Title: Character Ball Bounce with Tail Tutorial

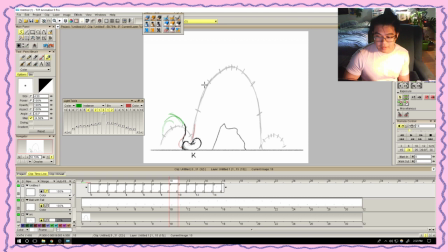[87:31]
Ball bounces are really, really good like that, but I find things like drag and overlap feel a lot more natural if they're straight ahead. And straight ahead is essentially you start from the beginning of a drawing and work forwards as you're following the drawing. I already have the basics of the physics of the ball,
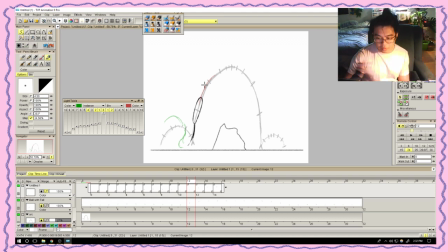[87:50]
and I have the arc of what the tail is going to be doing. I don't need to do pose to pose, right? Unless there's a specific like hiya pose like that this character is doing at the very top. It's not necessary.
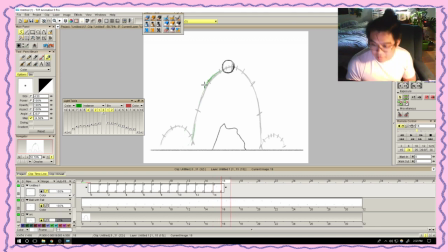So over here, at empty exposure, the tail is going to be a little higher.
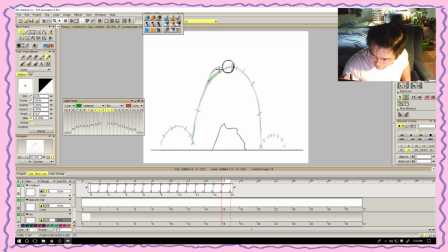Tail is going to be a little higher over here as well.
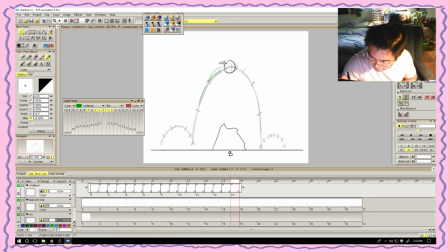This kind of does imply that the ball is rotating, like rotating downwards. But it's easier to portray
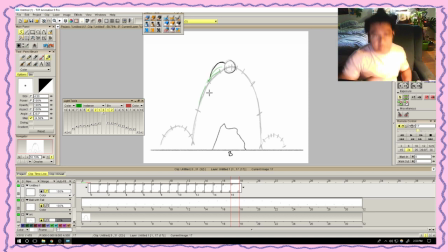[88:55]
that the tail is still being dragged while like there's still it's still moving upwards. I guess if we wanted to, we can have the ball or the tip of the tail end up over here
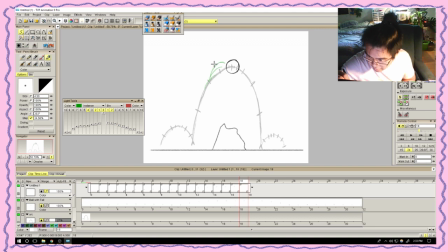[89:12]
and have the tail keep moving upwards like this, right? So the origin of the tail doesn't change, it's not rotating anymore.
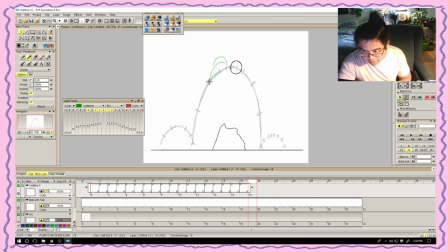[89:31]
It's just the ball the tail itself continues to move upwards. At least the line of the line of the tail itself continues to move upwards.
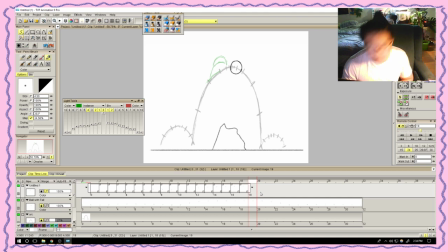[89:51]
How long do we have left?